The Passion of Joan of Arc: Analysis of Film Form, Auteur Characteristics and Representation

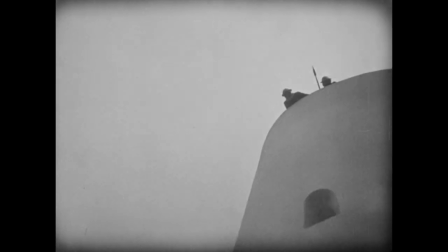Foregrounds and backgrounds seem to shift optically as shots change, rendering the space of each sequence impossible to orientate.
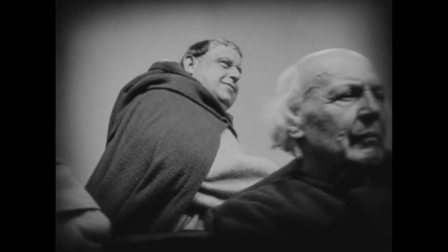The stark whiteness that characterises almost every shot of the film is actually a shade of pink, chosen to have that very effect when exposed onto the monochrome film stock.
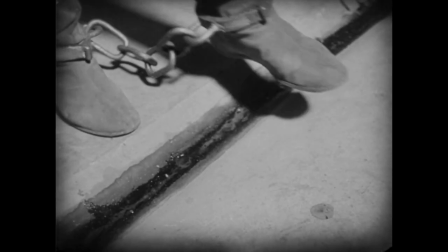Echoing his work on the famous expressionistic set for The Cabinet of Dr Caligari,
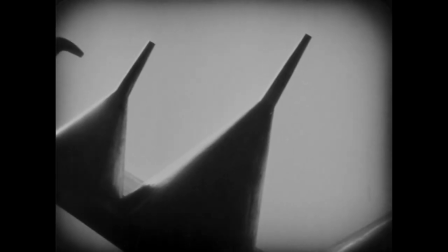art co-designer Herman Varm's set is crucial in developing the film's singular look.
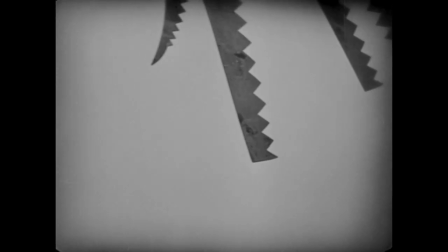Crucially, the peculiarities of cinematography, editing and set do not seem to be intended to be read as subjective.
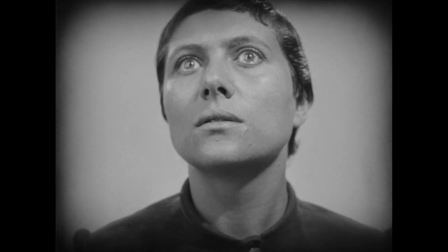The set does not seem to present a point of view linked to Jones, as the perspective of insanity justifies the strangeness of Caligari. nor does
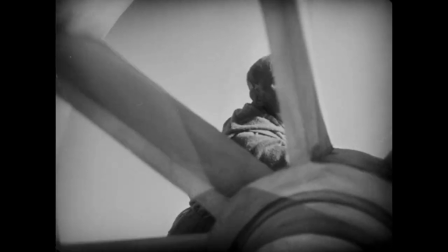the passion's eccentric cinematography seem to suggest an impressionistic perspective on her behalf.
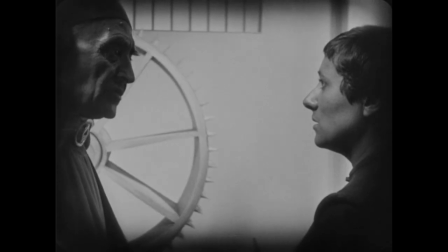Bordwell suggests that Dryer's film puts the intelligibility of subjectivity into question.
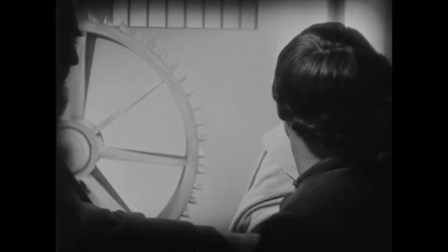To re-emphasise, we are made to look at Joan, to witness her ardour, but we are not really asked to understand her.
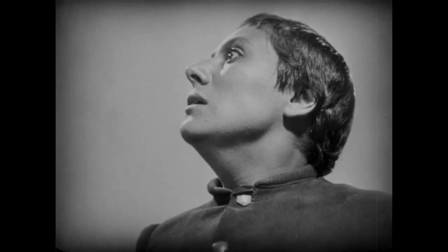That seems to be a matter between her and her god.
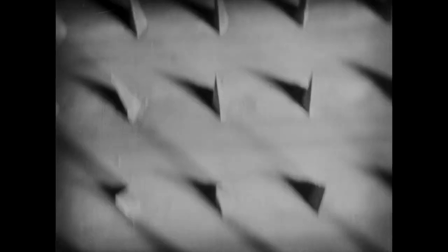Conversely, though their faces become starkly known to us in minute detail, the intertitles leave unnamed all characters but Joan.
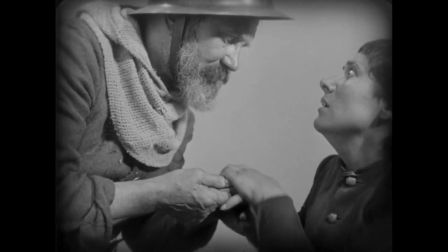Only through the credits might we identify their names.
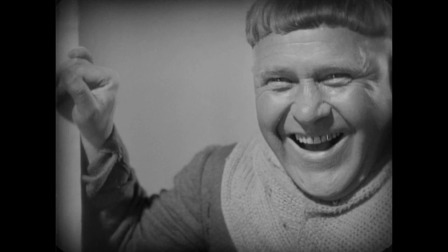If we happen to be familiar with particular actors, or even less likely the trial record, so Dreyer hardly allows them our empathy.
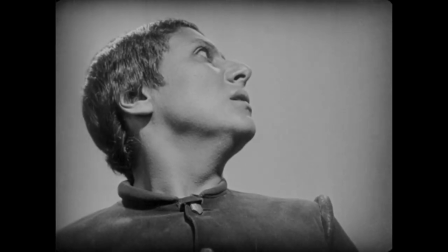Instead, he employs an unflattering method that simultaneously attracts and repels character identification.
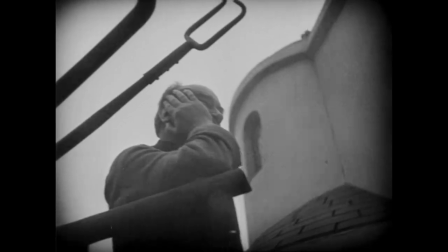The technicalities of the film leave us approximately close to, yet involuntarily detached from, its de-glamorised subjects.
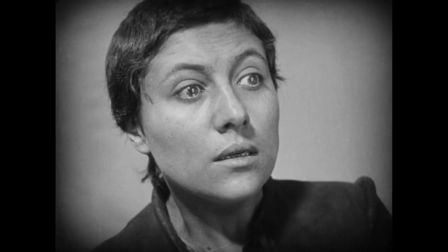Perhaps we should reconsider of the role played by Artaud.
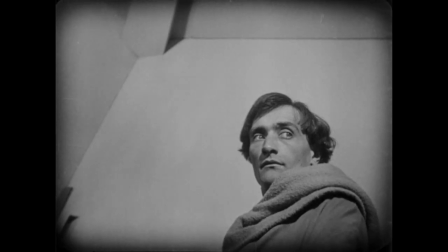If Joan herself is too fixed as the object of the camera's gaze, it is his masseur onto whom we may latch for our perspective,
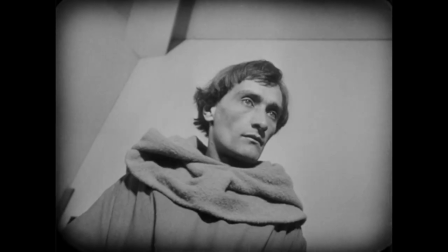particularly in his anxious warnings to her for giving dangerous responses.
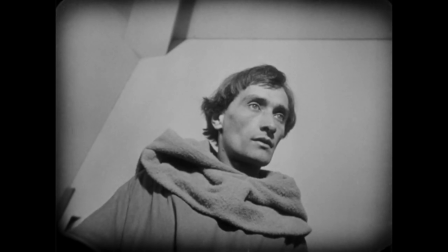Handsome and more sympathetically portrayed than the other accusers, he is concerned with saving a young,
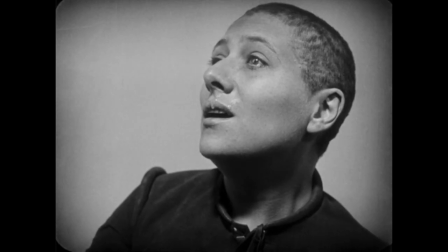misguided woman's life rather than the abstract concept of her soul through her burning. Here is perhaps the conduit of their masculine 20th century perspective.
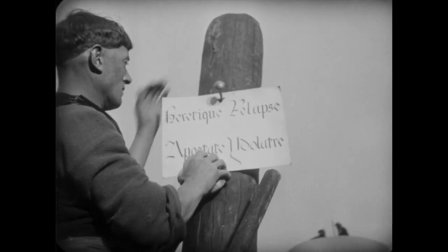Arguably, as spectators, we are desperate to find the sense in this, identifying ourselves with an accuser who reflects our concerns, doubts and compassion.
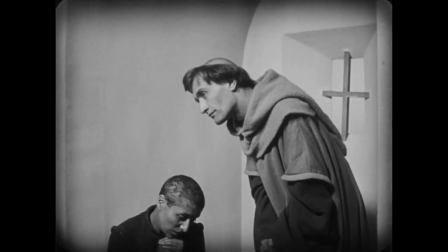Considering how Dreyer disrupts the rationality of digesis and narrative, it is surprising how coherent the film appears.
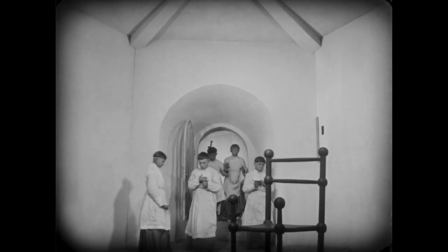If not actually comprising the entirety of the film's shots, then the structure of the passion is held together by the close-up.
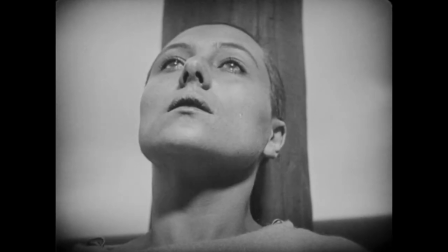The minute changes of Falconetti's face rebuild the fragmented space established by the cinematography, mise-en-scene and editing.
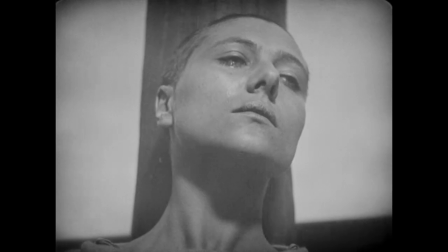Just as the action of the film revolves around the oppressive interrogation of a young woman who is potentially either divine or foolish,
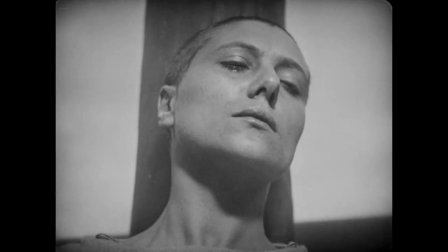the cinematic style forces a dual scrutiny of both Joan, character, and Falconetti,
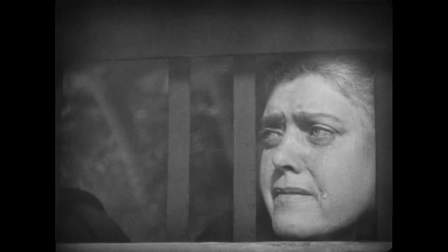performer. Our gaze becomes similarly penetrative and exhaustive, yet conflicted and disrupted.
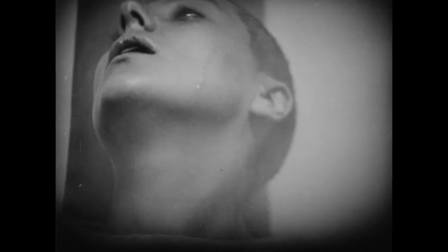We stare hard at Joan slash Falconetti, fascinated, fixed, appalled and confused.
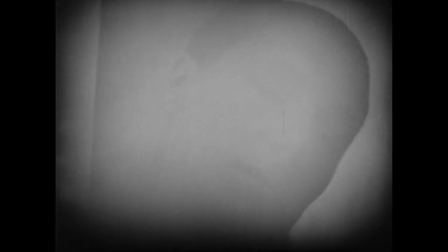We wish to save her, but we know she is doomed. She defies us, refusing our desire to connect.
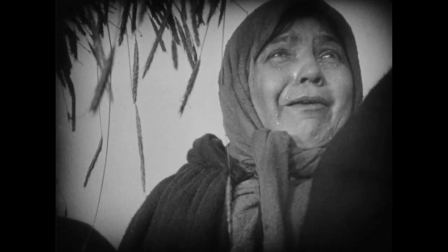She is elsewhere, detached, with God possibly, but terribly removed from us by the distance of time and the mechanical detachment of silent cinema.